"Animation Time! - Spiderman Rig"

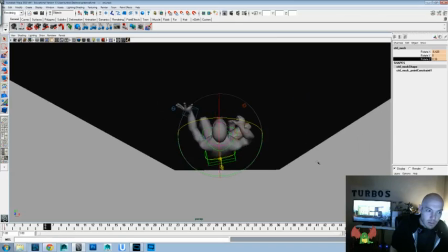57:47 A little bit on the neck, maybe. So we'll rotate there, back to that way, back to that way, back to that way, and then back again. See if there's just a little sway to the head there.
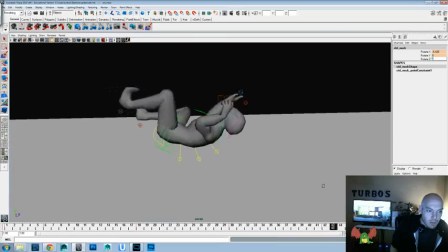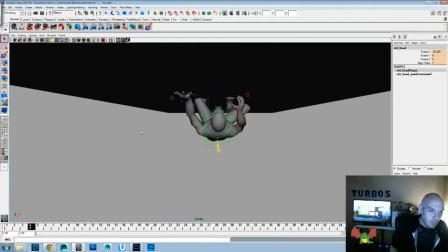58:07 We'll do a little bit in the head itself. Okay, let's try watching that now.
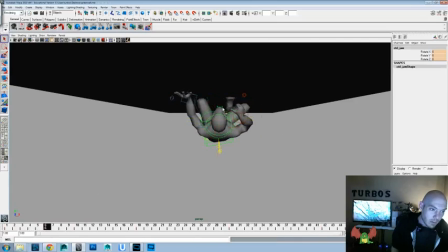58:30 And even do a little bit on the chin, we could do. And then we'll probably offset those a couple of frames and see if that gives us a little bit of a drag and everything through there.
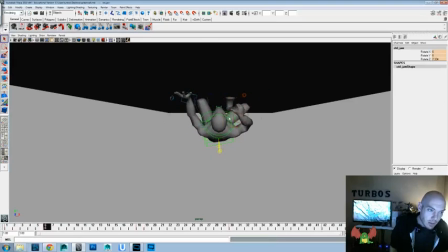58:48 A little bit of change of shape and everything there. So we'll go ahead and grab that chin controller and the head controller and delay them a frame, and the chin we'll go ahead and delay one more frame after that, and that should give us a little bit of sway and everything in there.
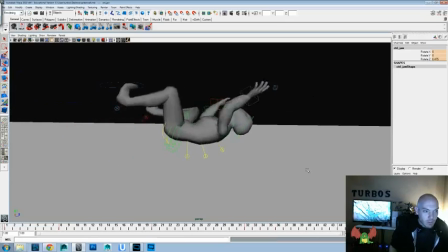59:06 And again, we're probably going from something like this view when we work, so it's not something we have to do a ton of, but a little bit.
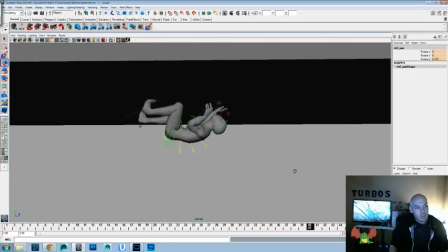59:14 Just to give it a little more life. I think we could probably play up the up and down a little bit more in those hips, which means we'll probably have to go back into the knees, but I want to get a little bit of toe
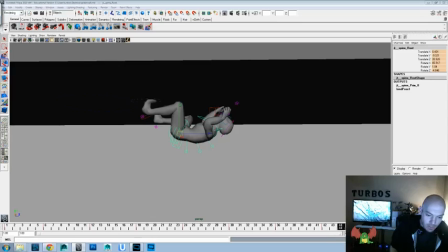59:34 variation if we can as well, because those heels are feeling very static. Maybe a little bit more side to side, so a little more translate X.
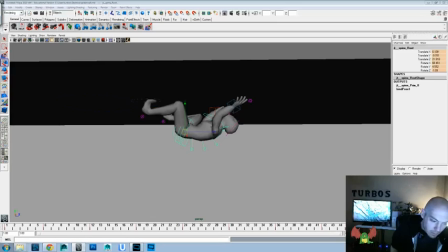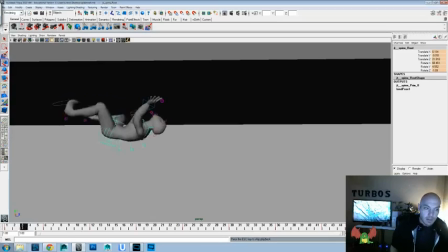59:57 Okay, let's see how we're doing there. Now let's turn on the texture there and see what it looks like.
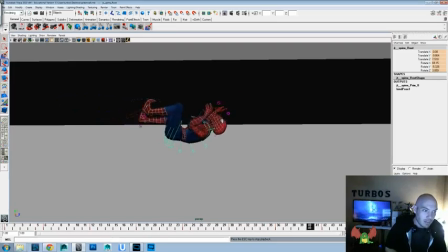60:11 Alright, we got some Spider-Man action there. Okay, I'll go ahead and go back, save what we have here, and let's see if we can get a little bit of change of shape here. So
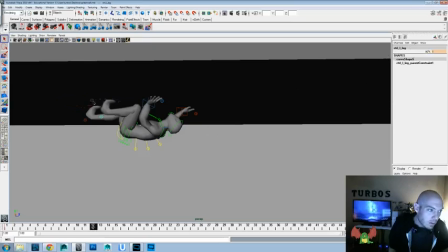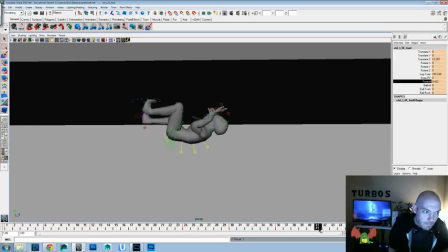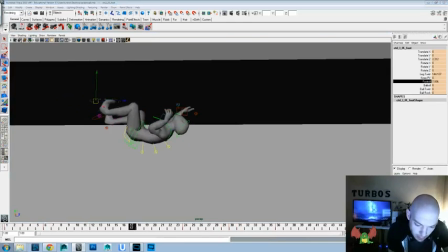61:00 locks there on that last foot roll, so let's see if we can do something a little more like that. I feel like it felt like it just kicked and it didn't hit anymore.
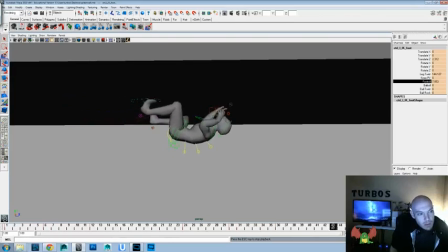At least we get a little more change of shape in there. I would wish there was a actual toe controller, but it doesn't feel like there is. There's just a I mean, there is, but it does the whole foot, doesn't it?
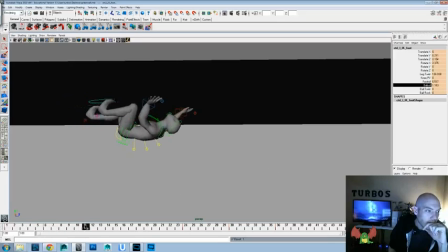61:35 Oh, we can actually do something like that. I guess it wouldn't completely. And then we could do that and that. Yeah, that would be okay. It means we have to raise the foot up, though, a bit more. But then we get at least a little bit of, like, contact slash. Nice.